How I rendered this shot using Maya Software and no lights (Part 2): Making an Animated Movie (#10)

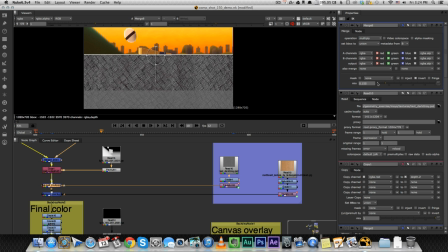But I did it very very subtly so there's barely anything here you can barely see it if I
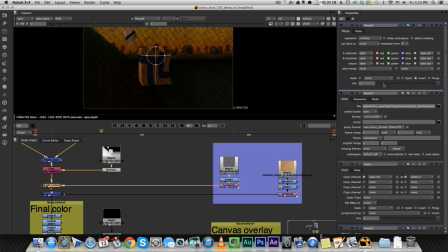increase it to the maximum you can see what I mean but I put it on very low so So you don't really see it,
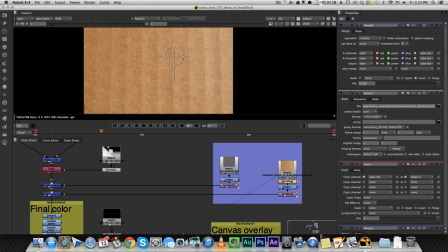but you feel it a little bit. And also that paper texture also moving.
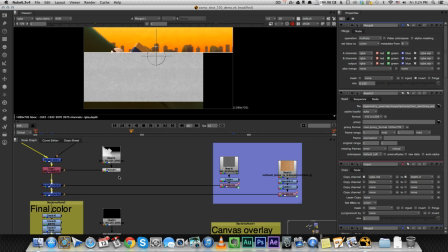Edit that on top of everything. So you see it's a lot of very, very small, subtle things that give the nice feeling.
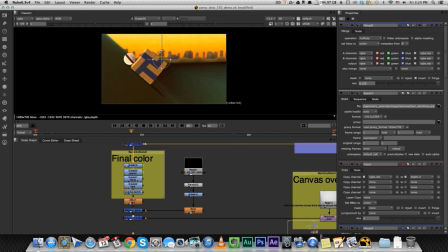Some more color correction nodes. One, two, three, four, five. And we're almost there.
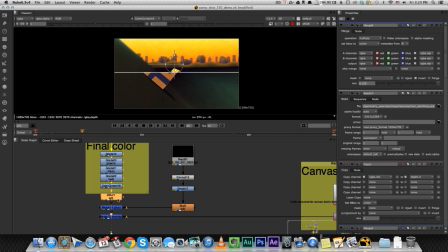now we can add the z blur node now that that node is
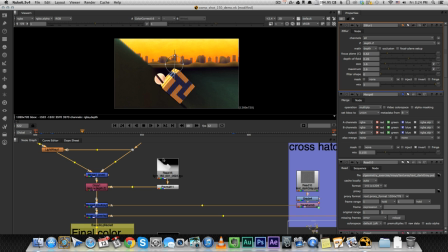using the data from from this depth pass so
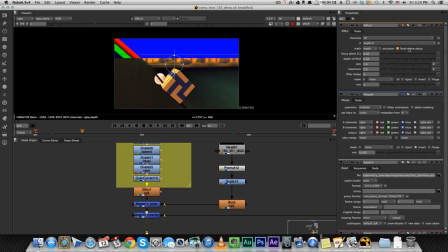let's see how it how it does it you can turn on focal plane setup to just see kind of see where you are everything that is in green is going to be completely in focus and then the red and blues are it's gonna get blurrier as we go far so you can kind of change your
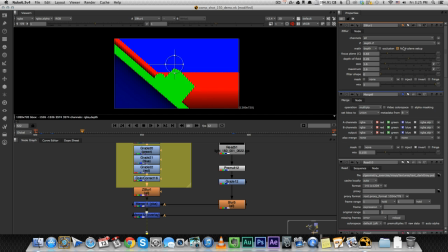focal point and that's really a really easy way to set up your depth of field so you see if I turn it off well it's it's a very subtle
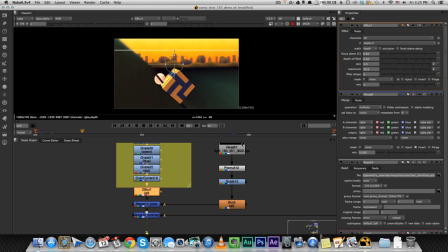depth of field so you don't really see it but if I increase it you can see it a little yeah now this is much stronger so you can see my cube and my ball are super and super focused and all the rest is very very blurry and if I change that now
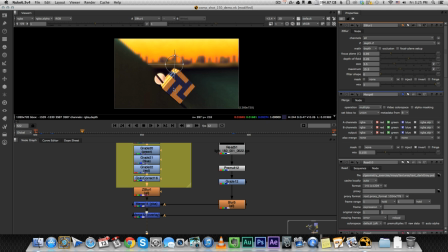this is gonna be in focus and this is gonna be a little more blurry but I'm gonna go back to how it was okay now
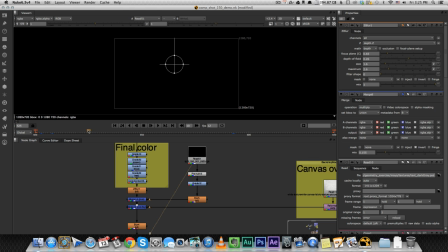remember our little eye render pass you
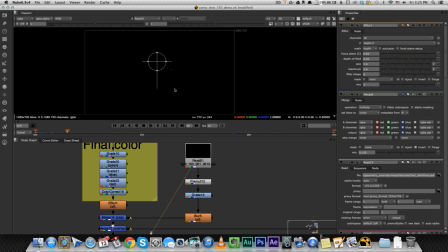can see them very subtly here the eye of the the white of the eye I added a little bit of glow so so you can see them a little better, and I added it on top of everything.
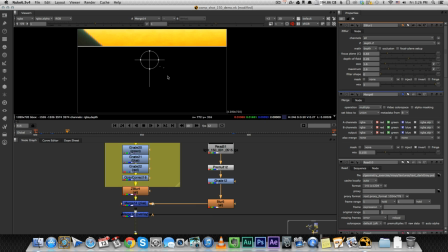And that is because the eyes kind of faded with all the color correction notes that I had.
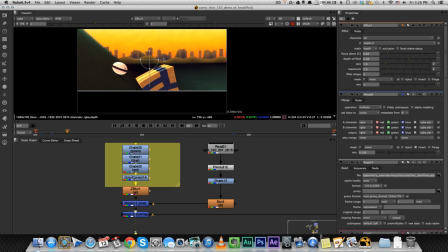You couldn't really see how white they were. This is before. You see it kind of, it's a little like yellowish.
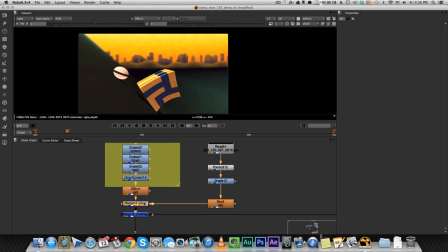And now when I add that layer on top of it, it's much more prominent.
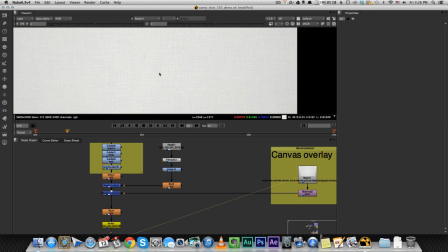One more thing was the canvas overlay, that the same canvas I added on the background, I added that on everything.
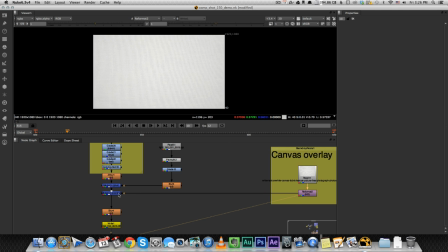So these things might seem redundant to you, but it's so that I can bring everything together and that the layers won't seem so separate. Because before I had it on the background only, this way I added on top of everything and it makes it seem like it's all in the same world.
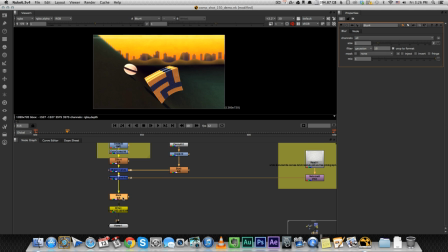And then sometimes I do this, I feel like it helps. You add just a general blur on everything, but very, very small blur, so a blur of one. You can barely tell it's there, but it makes everything a little less perfect, a little less sharp.
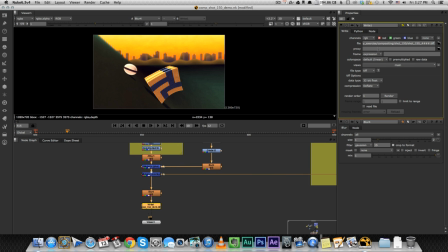And then I use a write node to render it. I rendered a TEF file, 32-bit float. That's a pretty high res. And that's it. that's how we got from here
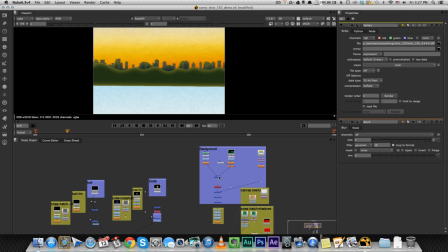or this thing that doesn't seem very attractive into our
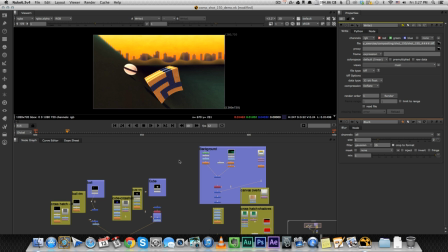final result which is a lot nicer all of that with using maya software and without using any lights in the scene i think that's that's pretty cool all right guys thanks for watching don't forget
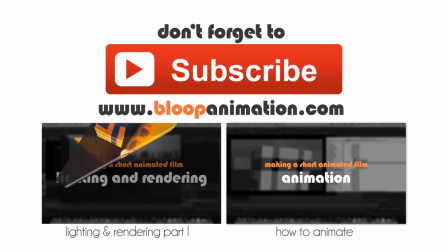to subscribe and visit our website, bluepunimation.com.